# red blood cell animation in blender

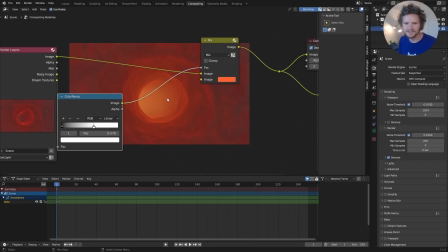[16:21]
So the reason I'm doing this, even though it's probably not that intense, is it really gives us a sense of depth, and it's going to look like the hemoglobin's really wrapping around. I'm just going to decrease the intensity of that a bit.
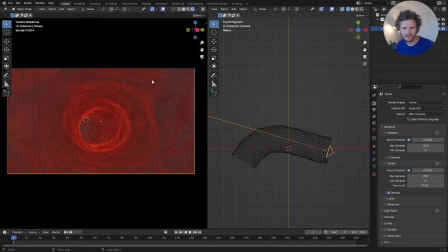[16:34]
Okay, so that is what our render is going to look like every time when we enable the mist pass, and we're not going to see that in the viewport. And another trick, by the way, to make this look better and more realistic,
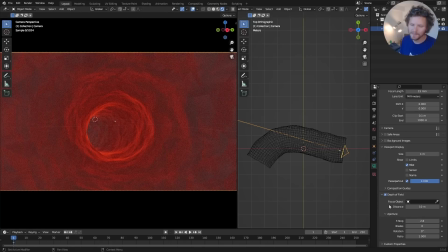[16:49]
whatever that means, is in our camera, I'm going to enable depth of field. The reason for this, as you can imagine, again, we're taking a very, very tiny camera and sticking it into a blood vessel, so the field of view should be wide, and the depth of field should be very narrow,
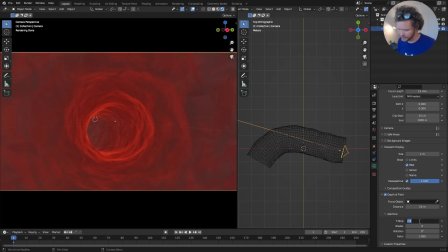[17:04]
I'm imagining. So to do this, you bring the f-stop way down to something like 0.1,
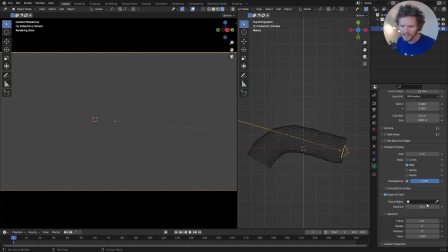[17:11]
and I'm going to change the distance so it's like right in front of us. In fact, so we just want to kind of get it in focus.
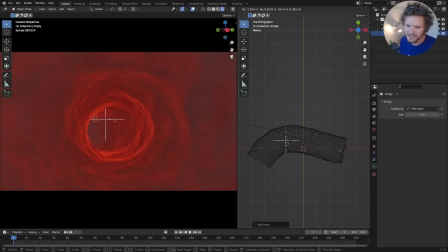[17:20]
In fact, probably the easiest way to do this is I'm just going to add an empty, and this is going to be our focal point where our thing is going to be in focus. And what we can say is have this be the focus object. So you can see now this is perfectly in focus.
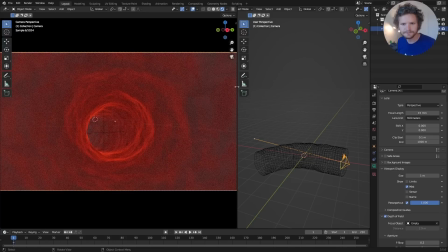[17:35]
Let me make this a little less intense. And you can see this is what it looks like with